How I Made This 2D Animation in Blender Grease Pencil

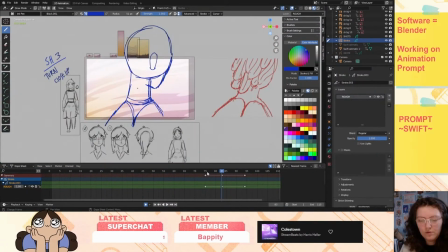(8:12)
Shot 3 contained only character animation as the background was a single layer. In this shot we have a close-up of the character's face as they turn away from the camera.
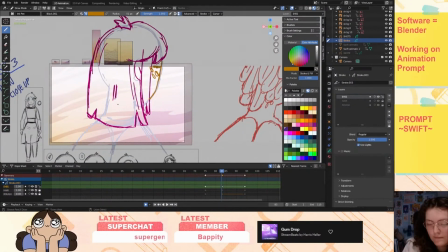(8:22)
The rough animation was split into 3 layers. The first was head and shoulders, the hair, and then the face.
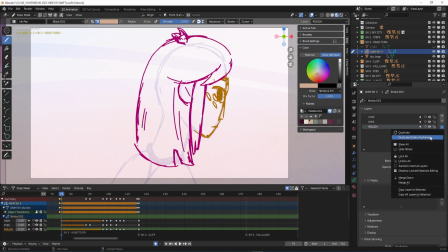(8:29)
I've always found it much easier to work in sections, and this meant I could duplicate the layer structure to make things quicker when lining and colouring,
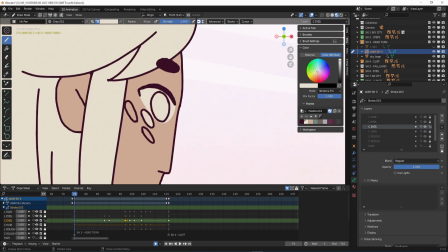(8:37)
switching off the other rough layers to focus on filling those sections. Shot 4 was one of the simpler shots.
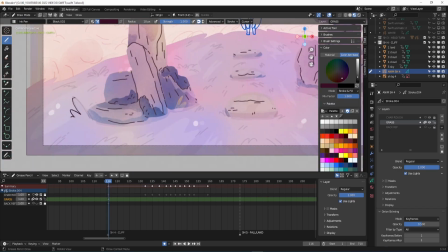(8:45)
I added movement to the clouds in the same direction as shot 1 to keep things consistent.
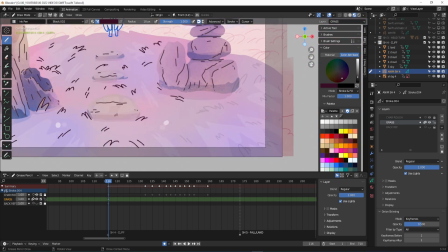(8:50)
Originally, the line detail in the backgrounds was all static,
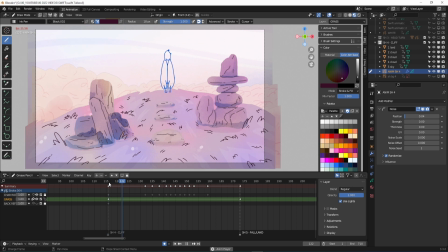(8:54)
but I thought for these early backgrounds I would redo the grass lines in Blender and add a noise modifier on a low setting to give them a bit more life.
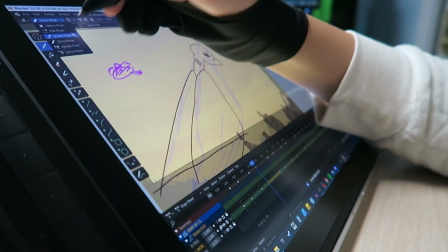(9:03)
30 seconds doesn't seem like a lot of animation, but I ended up streaming for around 30 hours during this project,
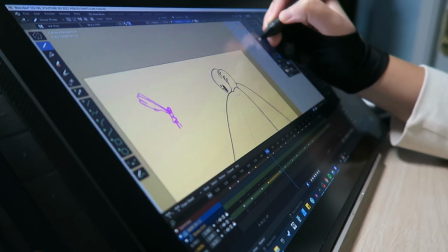(9:10)
and I did quite a bit of work off camera too, when I made the backgrounds,
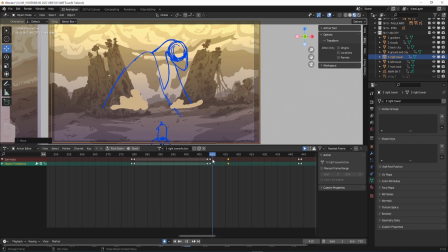(9:14)
comped the project, and animated the last few shots. So the total time for this project was around 40 to 50 hours total.
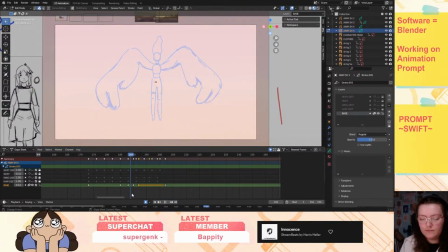(9:22)
In shot 5, which was one of the more difficult shots, I had the character's hair, wings, skirt and body all on different layers.
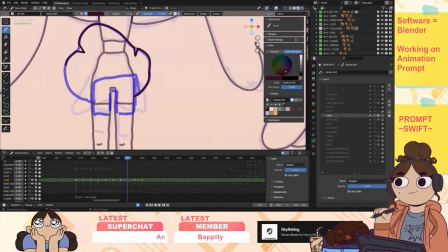(9:30)
The hair and skirt were animated in loops, and those frames were selected and duplicated using Shift-D to copy them across
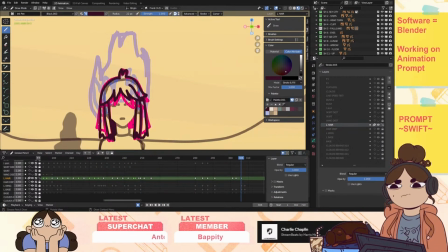(9:38)
the timeline until it was time to animate their new positions for when the character landed.
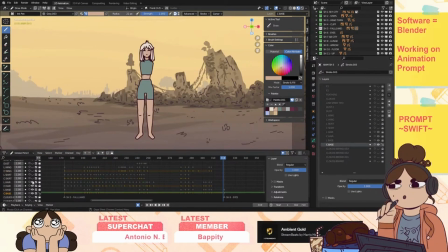(9:42)
At this point, I added some effects and further animation, which in future will be made on separate grease pencil objects.
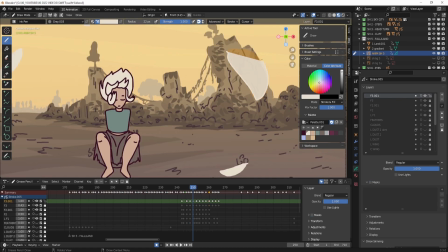(9:50)
After trying to fit everything into one layer panel, it was just too cluttered, and you'll thank yourself for being organised if you split it up and name them properly. When
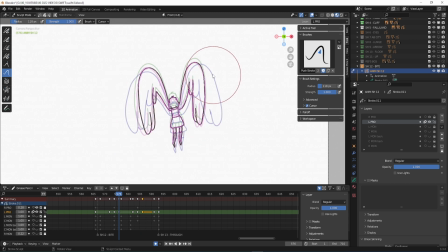(9:58)
I was animating, I used sculpt mode a lot. This was great for slight adjustments to frames or adding a little overshoot or squash and stretch to a movement.
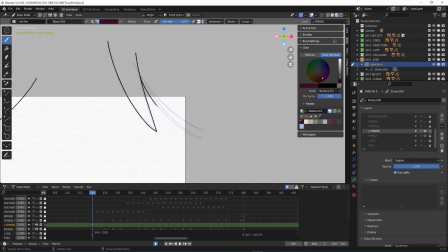(10:07)
My favourite shot to animate was the extreme close-up in shot 6. The fringe was organised into several layers and animated with the sculpt tool.
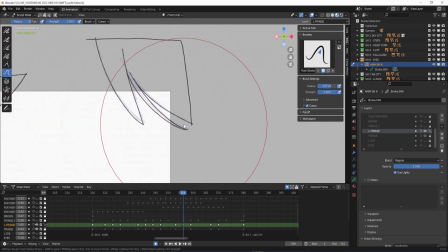(10:16)
Extra layers were added for tiny feathers to flow down from beneath the hair.
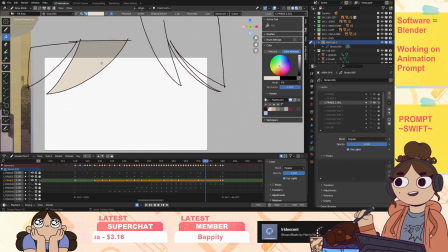(10:20)
I used my blender brushes to add a little texture to the eyes and face. If you want to try my brushes for yourself, you can download them through the link in the description.
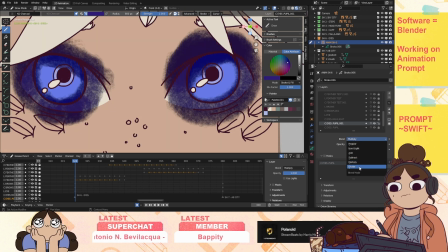(10:29)
Now each shot has the noise modifier applied to give the line and colour a bit of movement, without having to redraw it all myself.
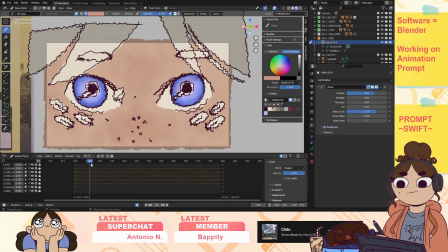(10:37)
This is called a boiling line and makes the animation look more alive on slower or static shots, which means I can have them last a little longer if I need to.
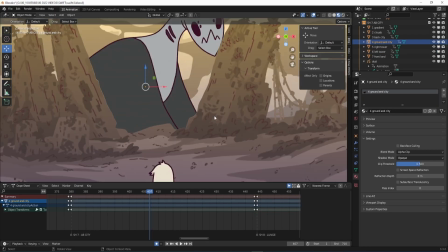(10:45)
In shot 7, I found arranging the planes and grease pencil objects took the most time.
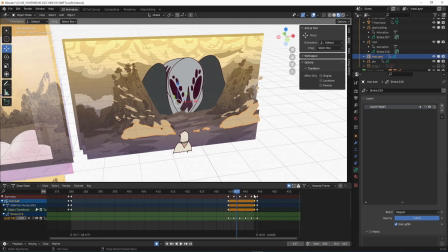(10:51)
I had both characters in shot. There was movement in the buildings when the creature had to lift, turn and move through them,
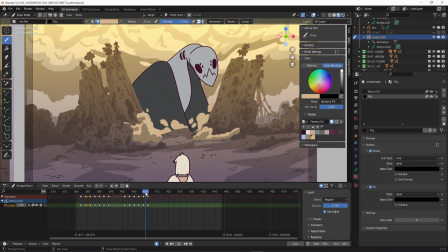(10:57)
and smoke effects to make it look cool, and also cover up the places where the floor and buildings met.
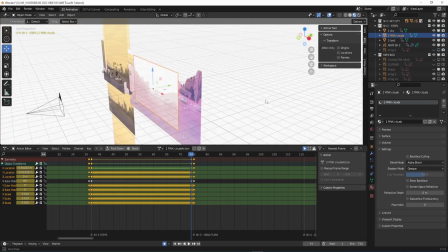(11:04)
At points during this project, the planes covered sections of the animation or would still look like they were behind it,
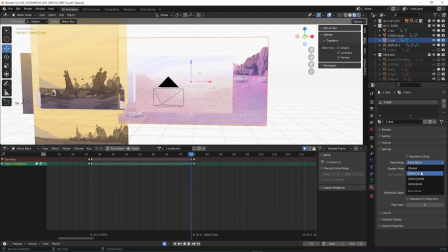(11:11)
despite being placed in a different order. To get around this, I had to select the plane, go to Material Properties,
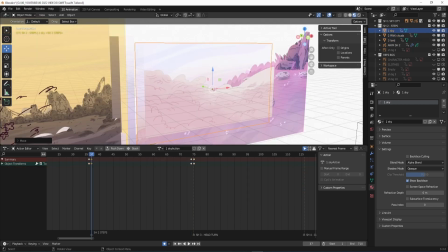(11:18)
and in the settings switch up the blending mode of the plane to get it to work the way I wanted.
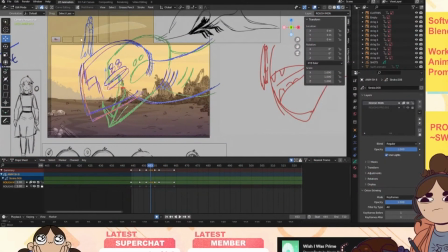(11:23)
I like to finish all the rough animation in the project before I start lining.
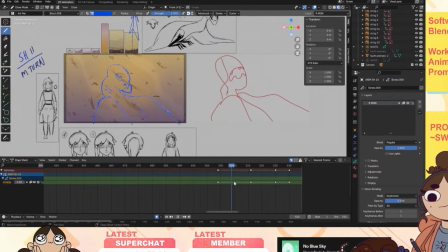(11:28)
There's a feature in TVPaint called Duplicate Structure that I use all the time,
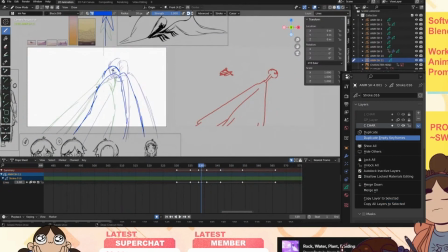(11:32)
and Blender has the equivalent in the Layer Specials tab called Duplicate Empty Keyframes. This, along with the Auto Lock Inactive Layers, which means you only erase or edit the layer you're working on, helps speed things up a lot.
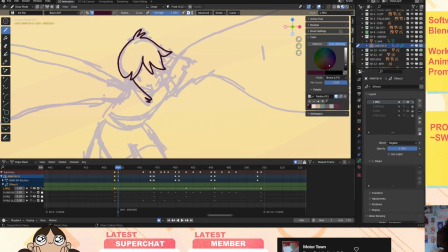(11:46)
I turned off the pressure for sizing and strength and used a consistent brush size throughout.
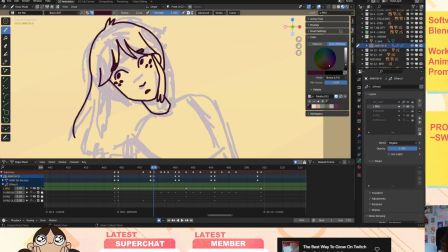(11:50)
My character references mattered much more in the lining stage, but there were some shots,
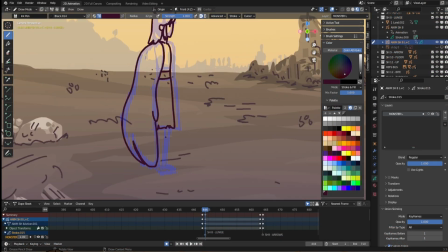(11:55)
particularly those that featured both characters, that I had to reduce the detail a little to keep the designs readable.
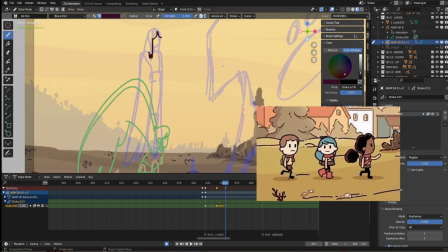(12:01)
This is something I've seen done in shows like Hilda, which I love and would recommend if you haven't seen it.
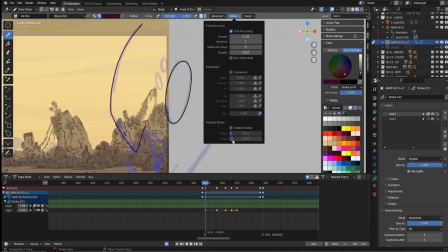(12:07)
If you want smoother lines when drawing, hold Shift and this will toggle the brush stabilizer, which you can adjust in the stroke panel.
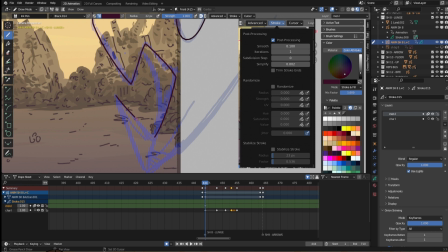(12:13)
I prefer a lower radius and factor so there isn't too much of a lag when drawing.